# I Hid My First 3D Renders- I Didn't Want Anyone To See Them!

So these are the renders that I didn't want anyone else to see. I did my very best to remove them online, but I think it just disappeared on its own. If you're learning 3D or you're just curious, you need to see them. So may I request for a 10-minute silence for this?
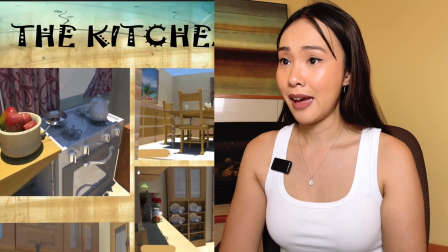I'm kidding, I'm not going there. This was one of my first renders in Maya, and genuinely, at the time, I was really, really proud of it.
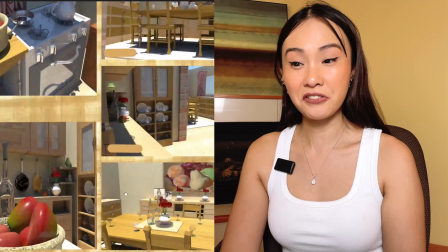I remember thinking, that's a kitchen right there. Like, if someone asked, is this a kitchen?
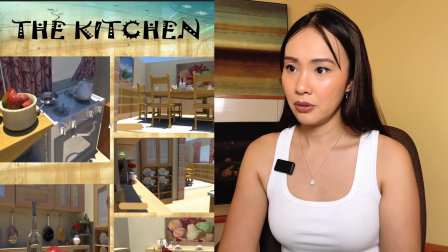I would have confidently say, yes, absolutely. Looking at it now, the first thing I noticed is, well, I noticed a lot of stuff.
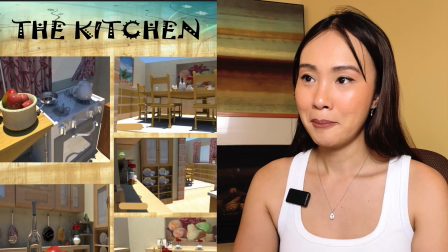Like a lot of stuff. But the materials stand out.
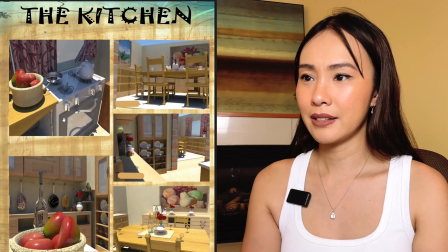Everything seems flat, the shading seems flat, except for when it's super reflective and super refractive.
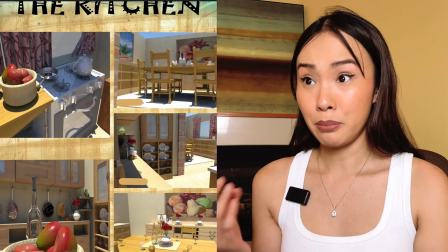I couldn't see proper bumps on the wood, the metal things. The porcelain pot are really, really reflective and shiny.
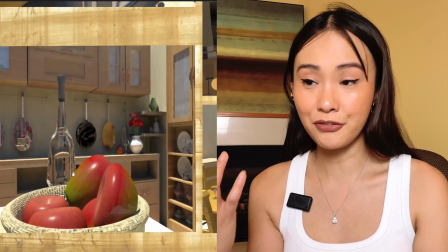The glass right here, the refractivity, is too much.
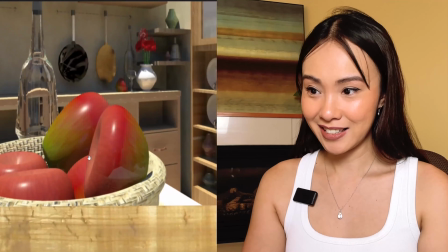Right. Look at them apples. It's like you can see the reflection of the entire universe from here.
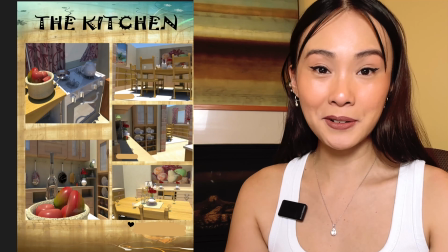So apparently in 2011, I thought all the materials are made of the same substance. Polished optimism.
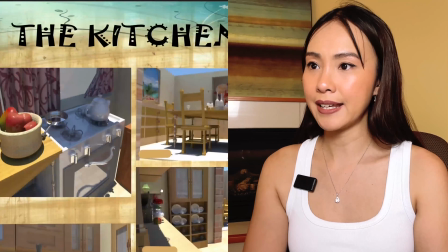Back then, I didn't realize that real materials,
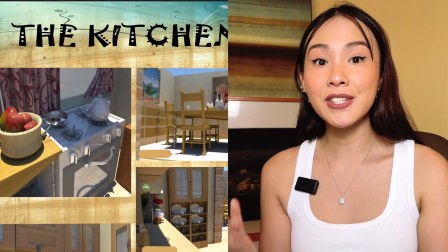take note of the word understand, I didn't understand that real materials have variations.
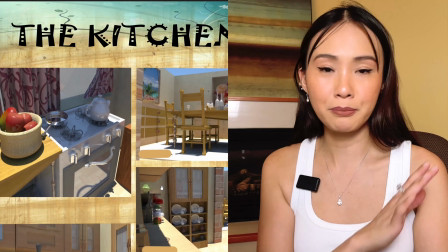Like nothing in real life is perfectly even, perfectly smooth, or perfectly clean.
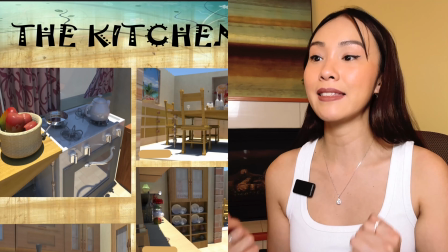All the imperfections is what's making things beautiful. And then there's the lighting.
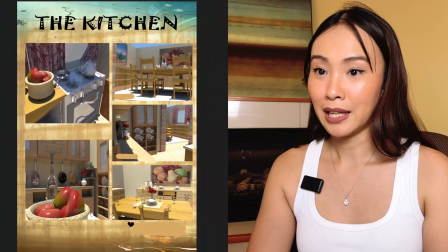Dun dun dun. Like, I think I lit this kitchen with a directional light.
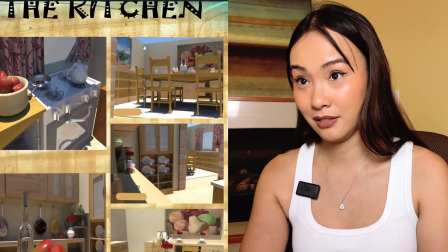I mean, it doesn't even have a ceiling. Look, you can see the sky.
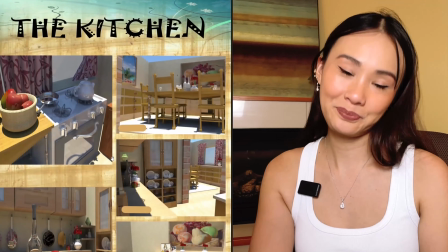Why is there no ceiling? Again, I think I didn't know how to use area lights at the time.
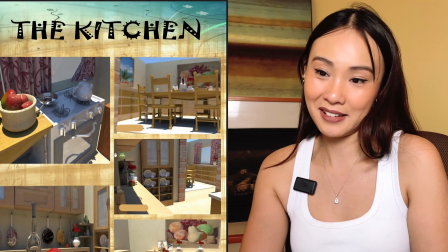Like, let's just put a directional light. It works. You can see stuff, right? It does the job.
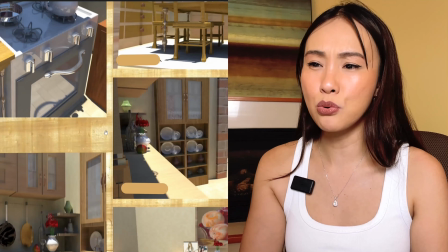There's no softness, there's no mood, there's no vibe. It's not giving.
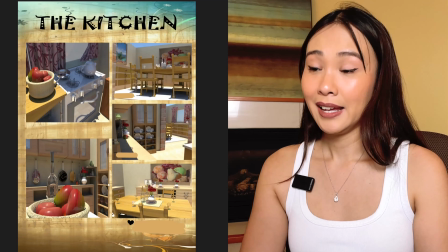It's like this kitchen is outdoors. And I think I wasn't lighting a space.
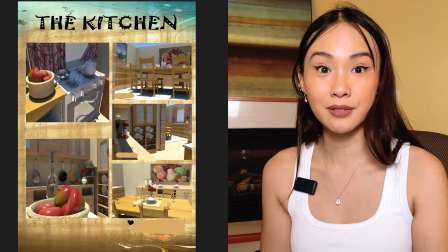I was just trying to make sure that everyone, my audience, can see the things that I want.
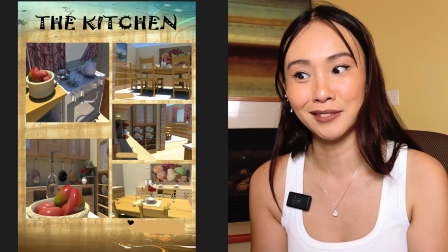And then I collected and put it here. I mean, look at the apples. So yeah, emotionally, I think it has no chill.
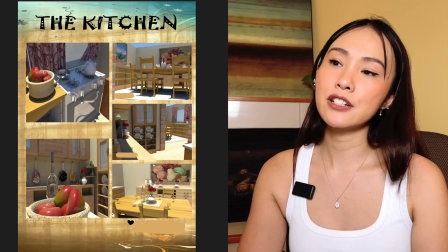It has no chill at all. Because back then, I didn't know that shadows can tell you a feeling.
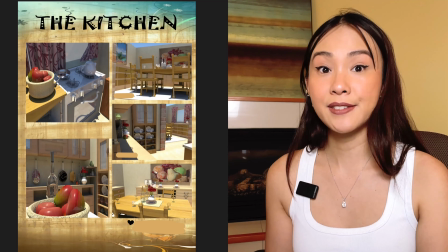Shadows can tell you where you are and how a space feels. And then, there's this car.
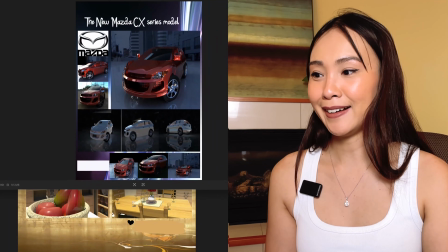Yes, I modeled a car from scratch. And it stings a little because I thought I really did a great job.
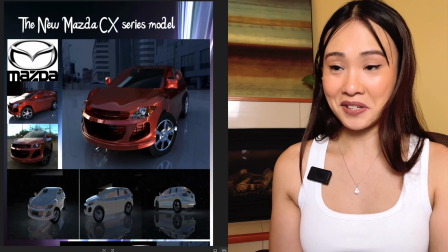I mean, it's the new Mazda CX series, so the model is very basic.
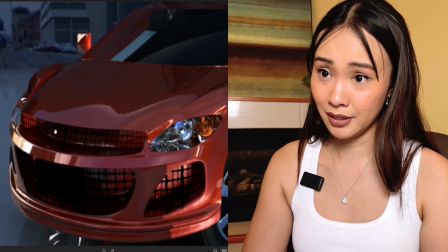I mean, look at this. There's no thickness whatsoever here. The different glasses are not showing properly.
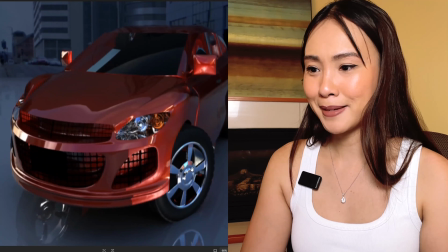And the metal materials, oh my gosh.
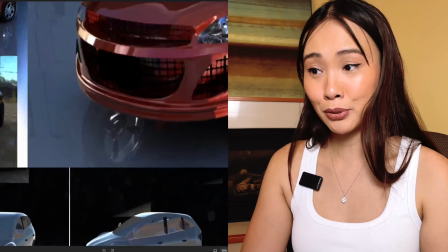And the reflections on the ground right here, which I improved, by the way, by putting like a tiling material here.
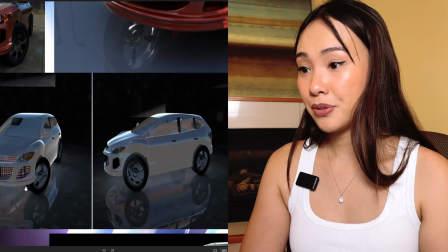At the time, I think I was using Mental Ray. I didn't know how to use rendering setup, rendering and sampling. So we have like artifacts here.
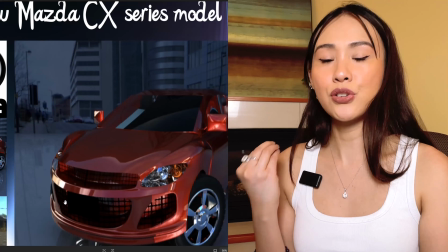Also looking back, at the time I thought the more reflections you have, the more real it feels or look.
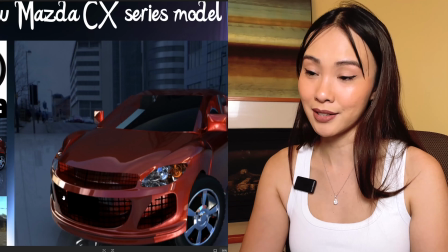It's one of the most common mistakes beginners do when they render. So I pushed the reflections like a lot.
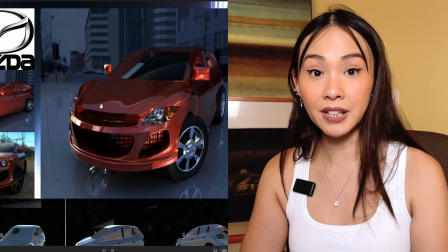But yeah, I learned that realism is not about more reflection, but it's about more controlled reflection.
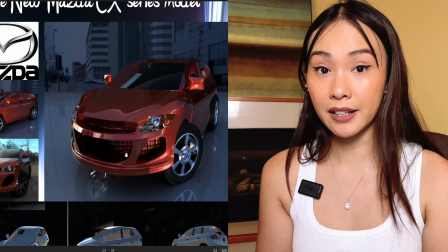I didn't know how to light, so it guides the eye to show form, shape, and intention.
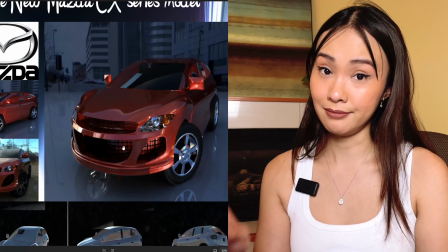Another keyword, intention. So the light was just present.
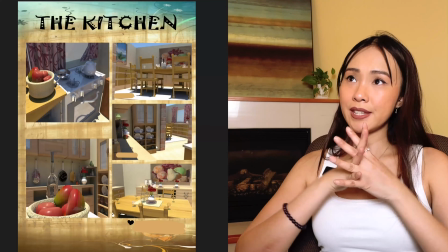It's just there. So is the car. Here's the thing though. None of these were wrong.
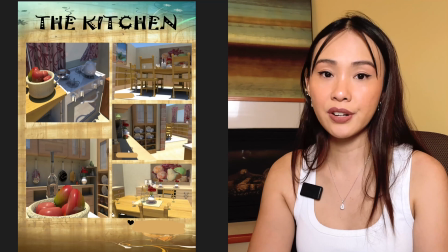I think it was just very, very early.